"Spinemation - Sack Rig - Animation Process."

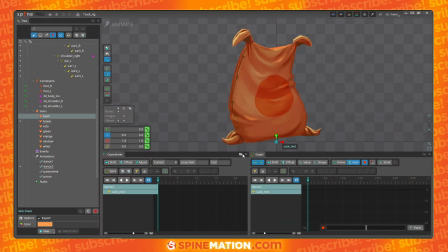(0:02)
I want to show you now how to create a very simple animation. I prepared this dance 2 animation, but I want to create this now with you to show you how the rig
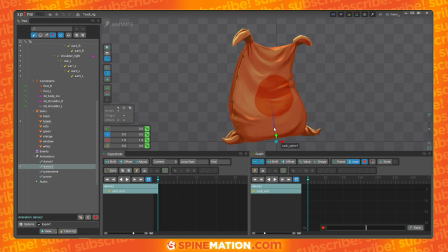(0:15)
really works and how it is simple and how you can manage to create like a very quick and cool animation. So let's turn on the bones. Let's keep the images not clickable because we don't need it. As I like to do, this is not the standard layout. It depends on the character.
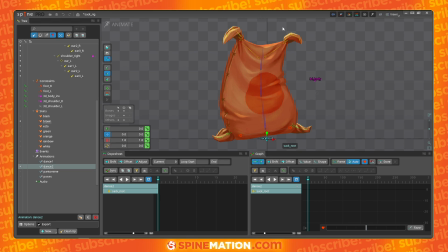(0:35)
If I have like a very vertical character, usually I work with this part full with the viewport, and I put my graph and my dope sheet on this side so I can see better how my character is being animated.
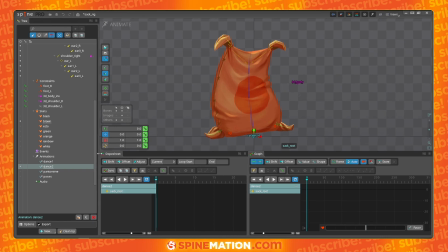(0:51)
But this is up to you. This is totally personal. I change my interface all the time.
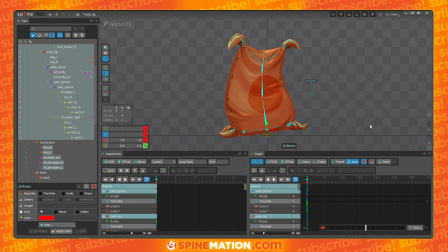(0:56)
I have my selection set on the key number 1. So when I press it, it selects all the bones. And I like to key all the bones like at the frame 0 with all the transforms except for the shear.
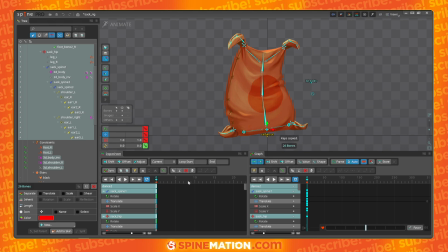(1:10)
And from here, copy this. And let's say we will create like a 1 second loop.
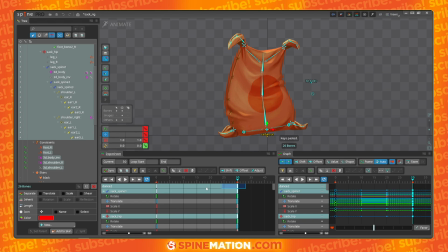(1:17)
So I paste it there. And then after that, I turn my interpolation to Bezier. Working that way, any key that I create in the middle,
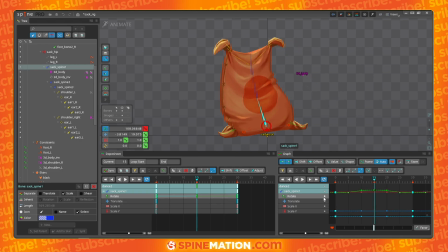(1:31)
like this for example, it will have already like a Bezier applied to it. So I will not have like linear. That's why I start doing that from the beginning. I will not start with the rotation. So let's delete it.
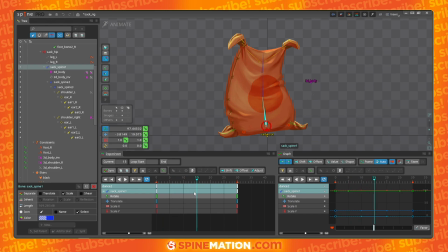(1:51)
Since we are creating like a dance, let's start with scale. I will add a little bit of scale here. Maybe it's too slow. Not maybe, it is too slow. So let's make this half.
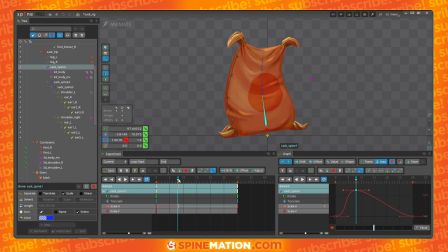(2:12)
Since I am 50 here, maybe 8 is a good number. I will copy this. That is the same of the frame 0 and put here. So we have like a middle ground here, a middle with the same, exactly same.
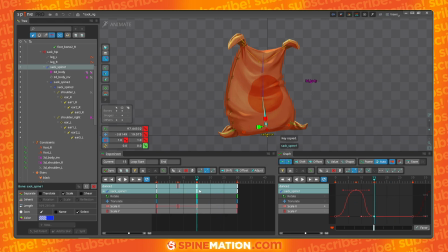(2:29)
I will place here. So we have like in the middle, like the first pose. And I will copy this and put in the middle again here. So we have something like this. Of course, when I am copying and pasting, this will happen.
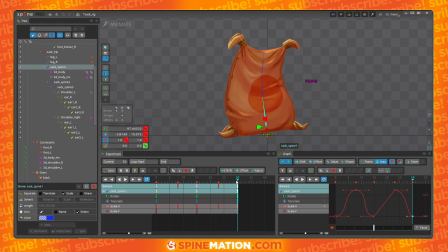(2:47)
This is happening because I am copying from the 30 frame, and from here I don't have more interpolation. So when I paste it, it creates like a linear interpolation, but it's not a problem. I can select everything and make it back and make it more similar.
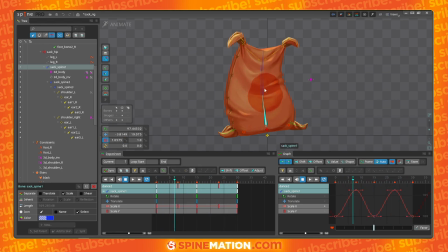(3:08)
Okay, now we have this up and down movement. We can use here a very cool feature of the newest versions of Spine that came with the new graph. There is separating the X and the Y. We can create like offsets between them.
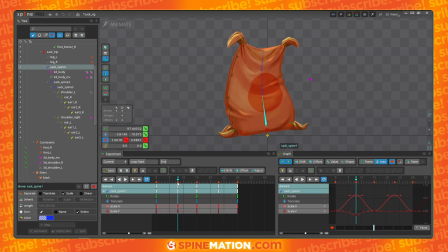(3:26)
If I am creating deformation on both axes to keep the volume of the character, something like this, I can create like an offset between the X and Y. If you notice now, it's just up and down movement. By creating an offset
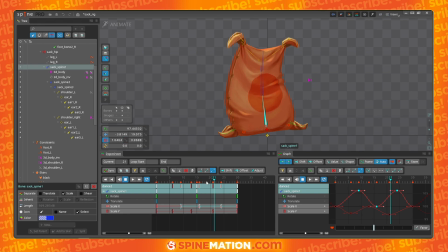(3:47)
on 2 separated axes, it gives me like a round movement. It's not up and down anymore. You can see there is more deformation here. And of course, you need to test which of the axes comes first.
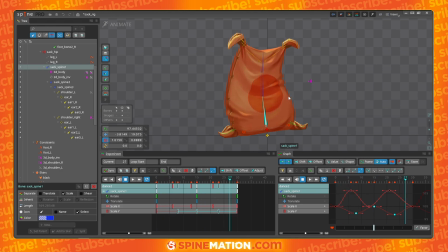(4:03)
So you can have different effects here. Like here is like the weight is coming from the top to the bottom.